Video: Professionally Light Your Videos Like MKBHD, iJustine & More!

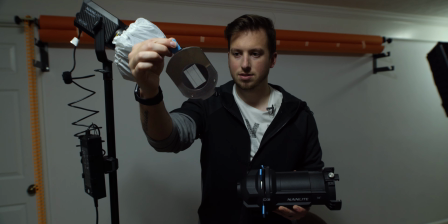882s
So I have these little, what looks like mini blinds, and when you shine light through it,
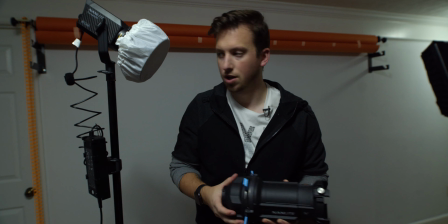887s
it projects it to make it look larger. and we'll see what we get when we
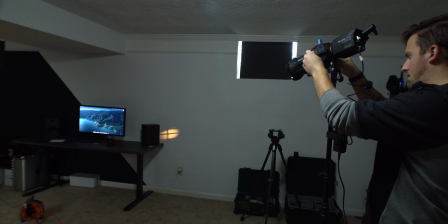892s
turn this guy on and we start to uncover the light
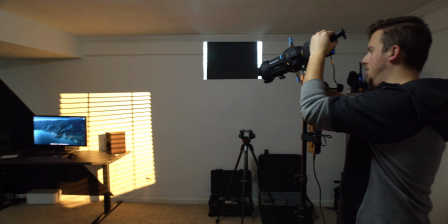897s
now here it's all about shaping the light here so on
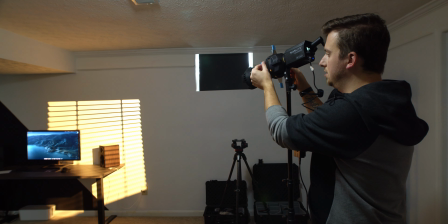903s
the sides of the gobo here you can see these almost like metal
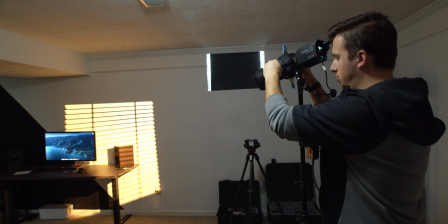908s
cutters here and as I push them in and
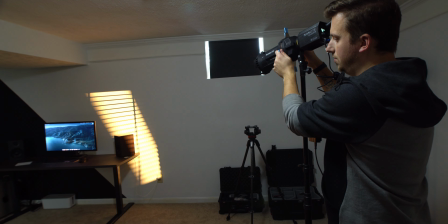913s
out you can actually see how it shapes the light so I can have a whole
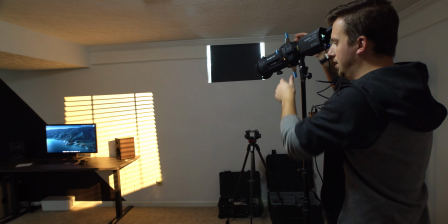918s
strip or if I pull them all out all the way I'm gonna get the full shape
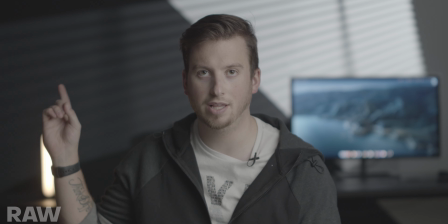922s
here and his aren't perfect blinds he's actually got a pretty cool pattern I like the strength on the black paint over here but it's
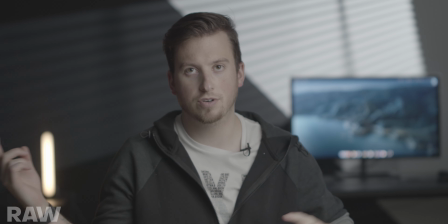931s
getting pretty harsh on the white so I'm actually going to try and reverse them we move the gobo to this side I think this looks as best as I
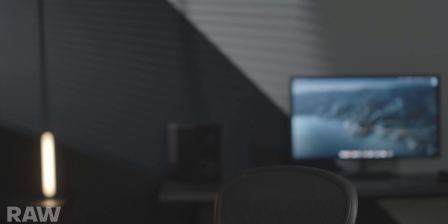940s
can get it for now again Armando if you have any tips on working with these things please leave them down in the comments below because uh
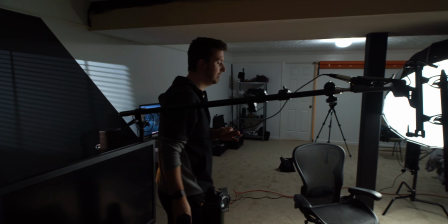949s
yeah these are one of those things that look super easy and look super clean when you get it but it is pretty hard to get it just
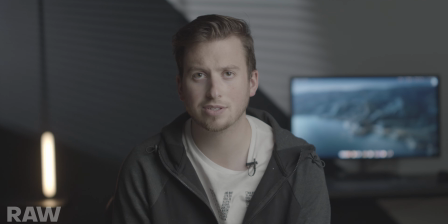957s
right and so yeah that looks as good as i can get it for now
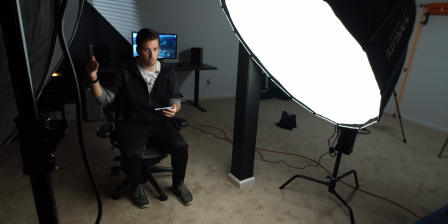962s
it doesn't look like a whole nother light source it almost looks like i
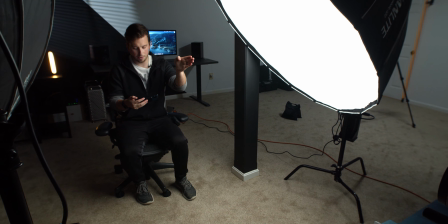967s
need to bring this light a little bit more to the front and then
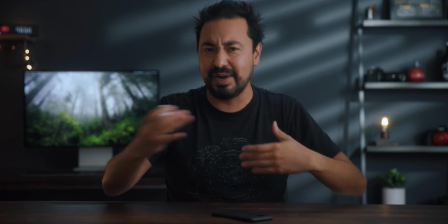972s
almost looks like he has a big reflector right here so less
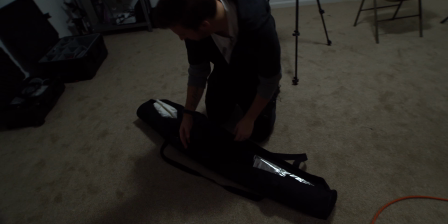977s
dramatic on the face this is really dropping off here all right so now i need to reflect the other side of my face
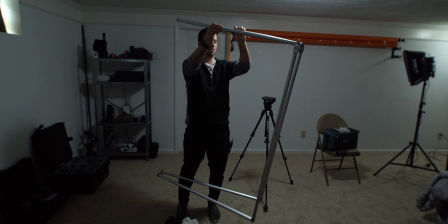986s
the nice uh i think it's like six by four or something
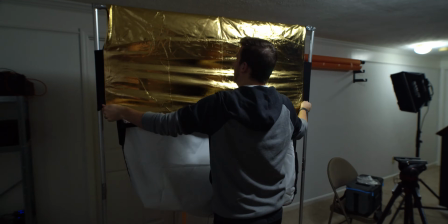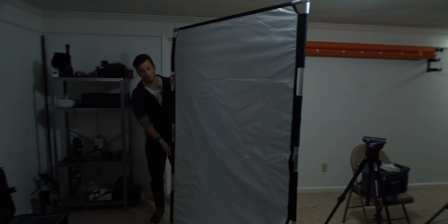996s
and so we got our white side here and i'm going to bring this
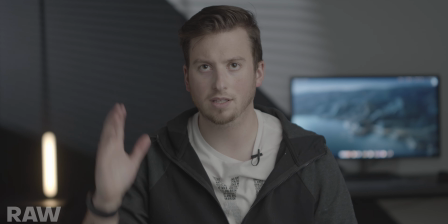1001s
over here now we got a little bit of fill where
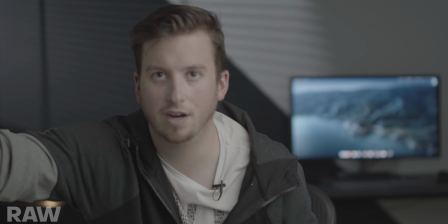1006s
they gone with it there all right so it looks like from the
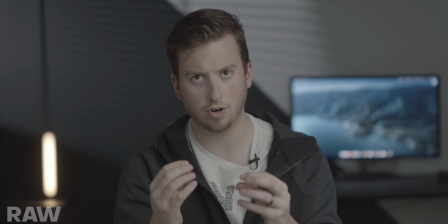1011s
histogram it's still a bit bright but you can always darken and post that's a nice lesson
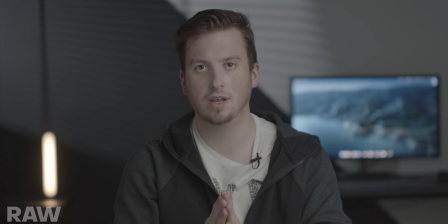1017s
to know is to always trust your scopes and so i'm trusting mine right now even though it looks brighter than i want the
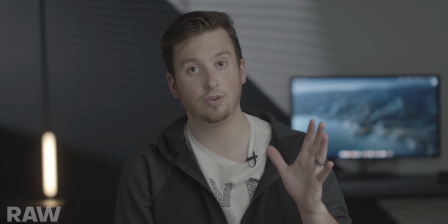1024s
final image to be so if we add in a color grade hopefully what you're seeing right now looks pretty close.
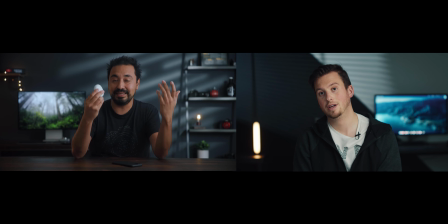1032s
If we compare it to Armando's video here, how'd we do? This definitely probably was the most complex setup of the bunch here.
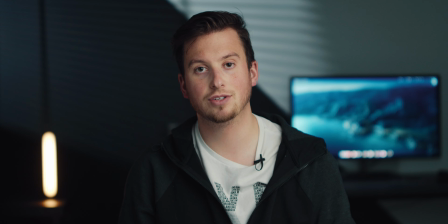1041s
So next up, we're going to turn up the brightness quite a bit and go to kind of the king of crispy, MKBHD.
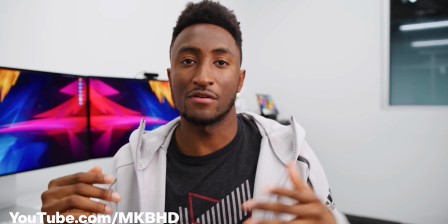1048s
So in order to get proper MKBHD style, his studio has a ton of windows, a ton of overhead lights the whole way through.
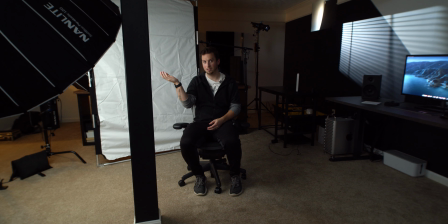1056s
And so when he uses his key light which I believe is a pretty much a softbox if we look at the reference video here.
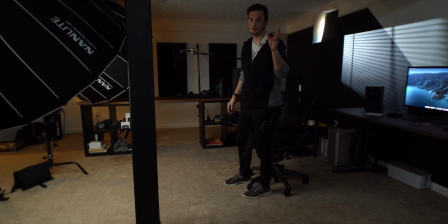1063s
Oh by the way the camera's now locked off because Christian is back is killing him
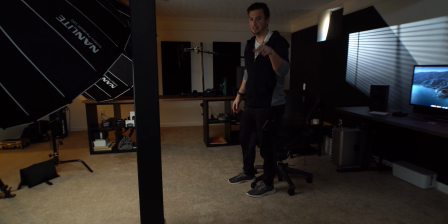1068s
and also our battery died and so now we're hardwired in so stationary.
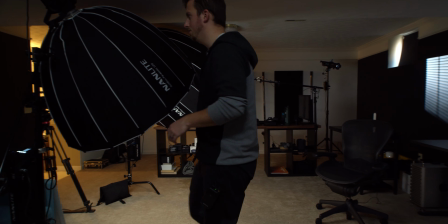1073s
So the first thing we're going to do here is take the key light that we were using for our Mondo's setup and then actually take off
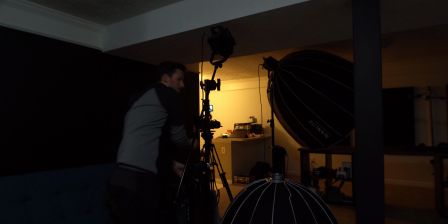1083s
the softbox. Take this Nanlite Forza 500, all 500 watts of power, and just bounce it off the ceiling.
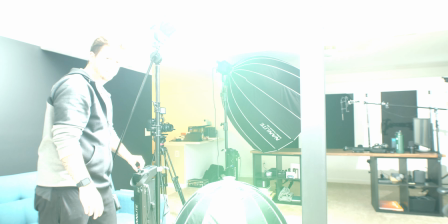1092s
That's 1%. Let's make our way to 100. Am I still exposed?
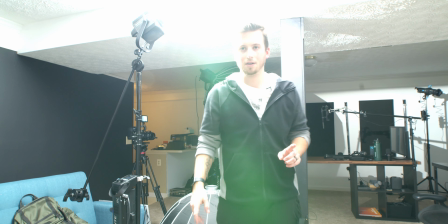1100s
We may need to soften it up a little bit here, but for now we'll just keep it pretty much blasting.
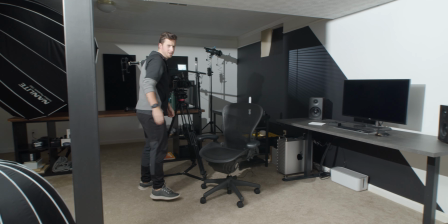1107s
For this camera angle, we are going to have to go back to the crappy lens because he
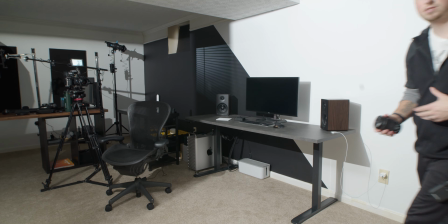1112s
shoots very wide and very close because just like most creators he wants to be
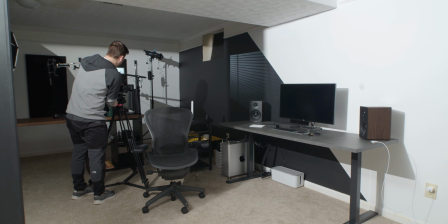1118s
personable with the audience all right so first things first like everything else
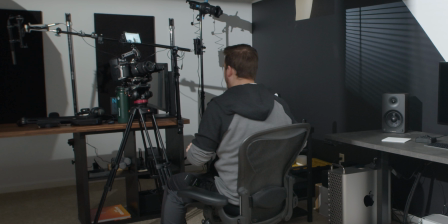1123s
let's get our framing didn't lock it down all
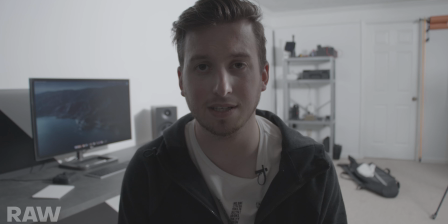1129s
the way and used to a heavier lens let's make this lighting a little bit better
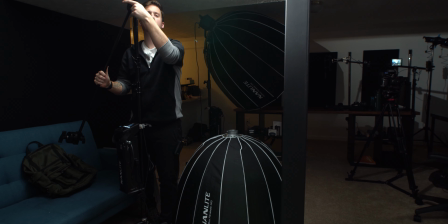1134s
i'm actually going to put the softbox back on because the
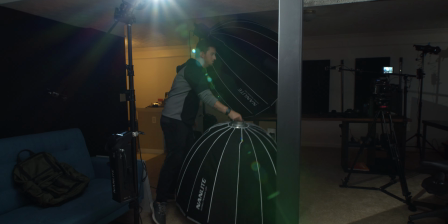1139s
light is very harsh I'm still going to use it as a fill all right
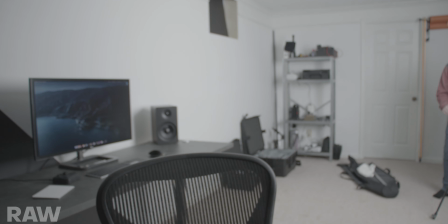1143s
now let's crank this guy back up you're looking better in the background
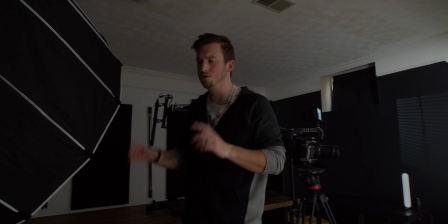1148s
here it's nice and bright but it's not clipping it's well exposed so for the key we're going to use our other Forza 500 this time with a
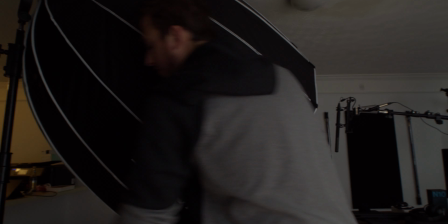1157s
completely outrageous softbox this is the 150 by Nanlite and we'll start off with like 15%
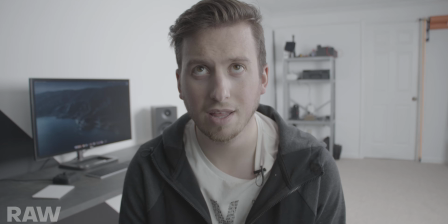1166s
and we'll see what that is doing. That is doing some lovely things.
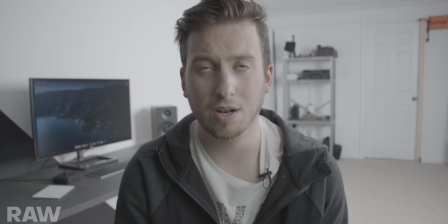1173s
If we take a look at our scopes, you can see that we are very healthy in kind of the mid range.
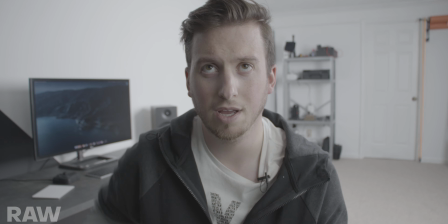1180s
We have a little bit of contrast right here. Let me double check. Obviously Marquez and I have different skin tones.
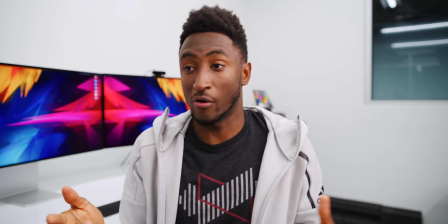1188s
I believe he does have a little bit of dynamic touch. Yes, he does use a little bit flatter. so I'm going to bring that bounce back.
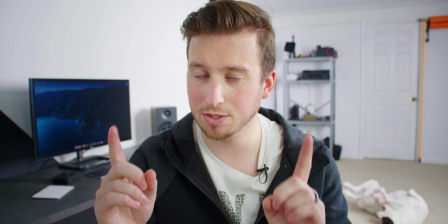1196s
This is kind of how you achieve the very nice bright but not overexposed, we're not clipping anything, still well exposed MKBHD look.
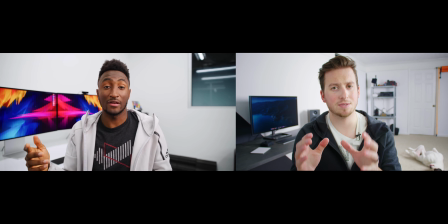1205s
What do you guys think? Again, let me know down in the comments below and let's move on to our final creator setup here.
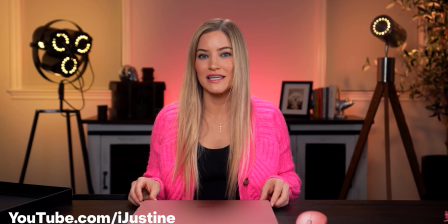1213s
One of the most amazing OGs of YouTube, iJustine. All right, so for iJustine's setup,
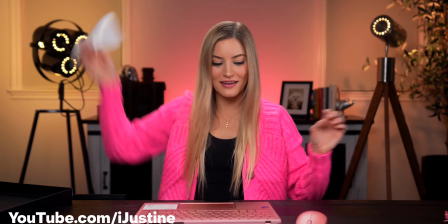1218s
we're going to keep with the brighter look but the set that I kind of chose to go is a little bit different where
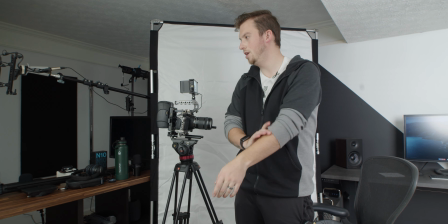1226s
it's a much warmer set so that would be fun to play around with some warmer colors
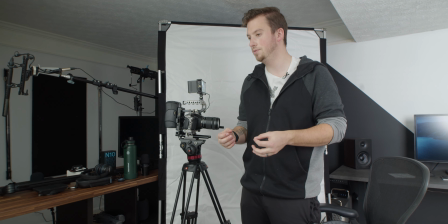1231s
while keeping cooler skin tones but very kind
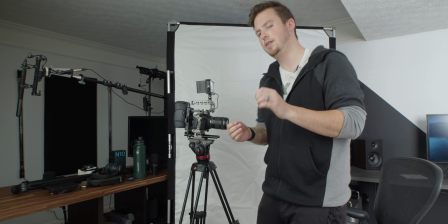1236s
of bright and beautiful and add a little bit of pink flare in just for her.
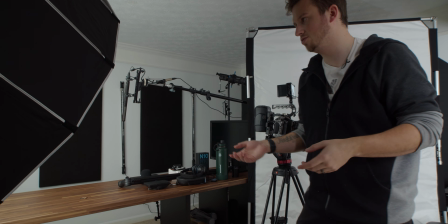1242s
So we're going to keep with the same key light because this is a lot closer to my traditional setup and this light is very hard to move with that giant softbox.
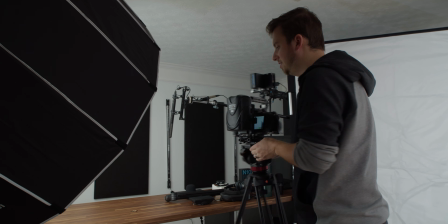1251s
I'm going to keep with the same wide angle lens
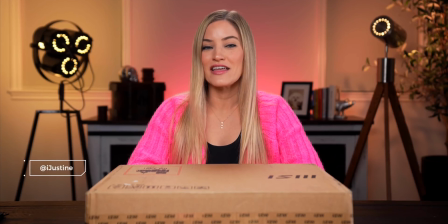1256s
here and this one I really know that her background is very different from mine. I do not have any of those awesome, really cool light props or mantle pieces or anything.
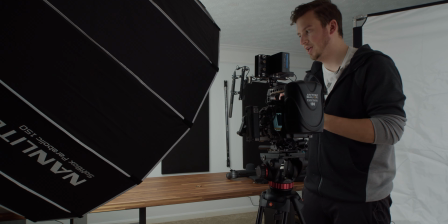1268s
So this one is basically gonna be more about the lighting rather than the actual aesthetic to the room.
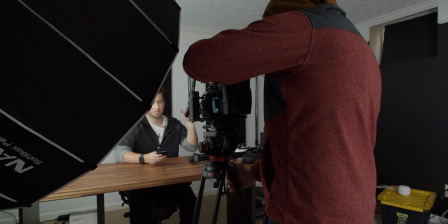1276s
I'm going to switch lenses actually because this has some very wide distortion and her shot actually all the lines are nice and straight so she could be using just a zero distortion lens.
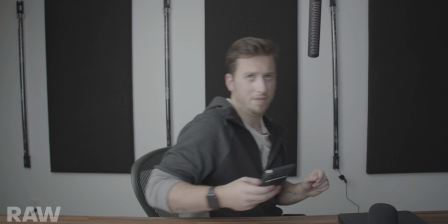1289s
This crappy lens definitely has distortion so we're going to switch to the 45. obviously you can see the boom mic here i know i haven't talked about that too much
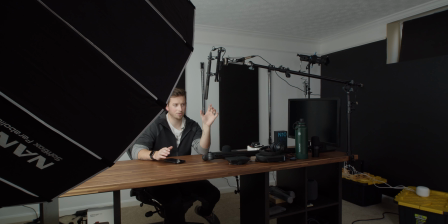1296s
in this video but uh most of these creators with the exception of potato jet in the beginning who had the mic kind of
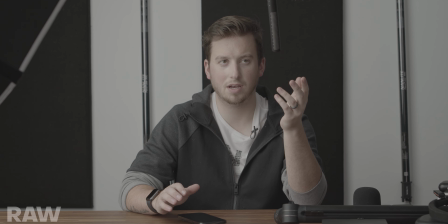1304s
in frame most people use a boom mic that is just out of frame so i wasn't going to waste time moving this to every setup since you wouldn't even see it in the end and we're using audio from the lav not any shotgun mics all right so first i need to clean off
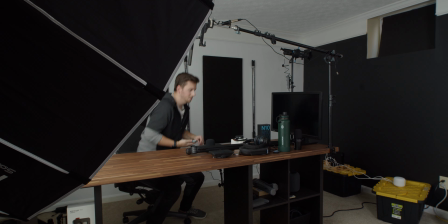1321s
this stuff real quick
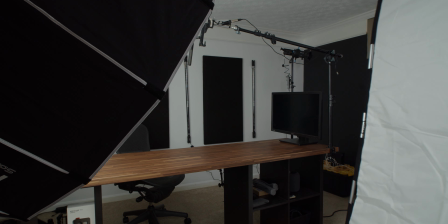1326s
all right so i'm going to bring in the reflector once more because i
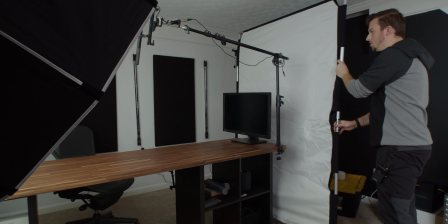1331s
just seen seems to be having pretty much equal lighting
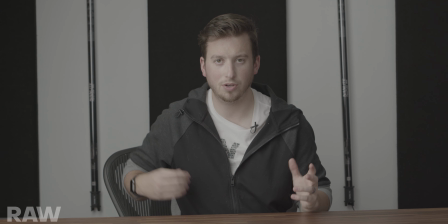1337s
on both sides so now this is a pretty good basic setup again it's
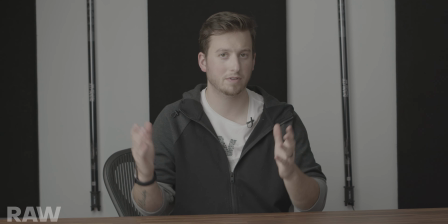1342s
bright what i can see from the histogram is everything's decently in the middle it's a little bit more darker on this side but i can't really move this light fully center so what
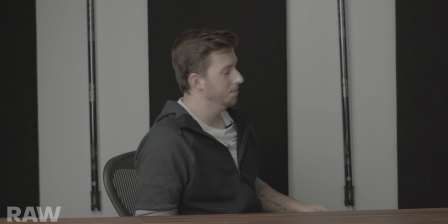1352s
i'm going to do now is get some warmness going on the wall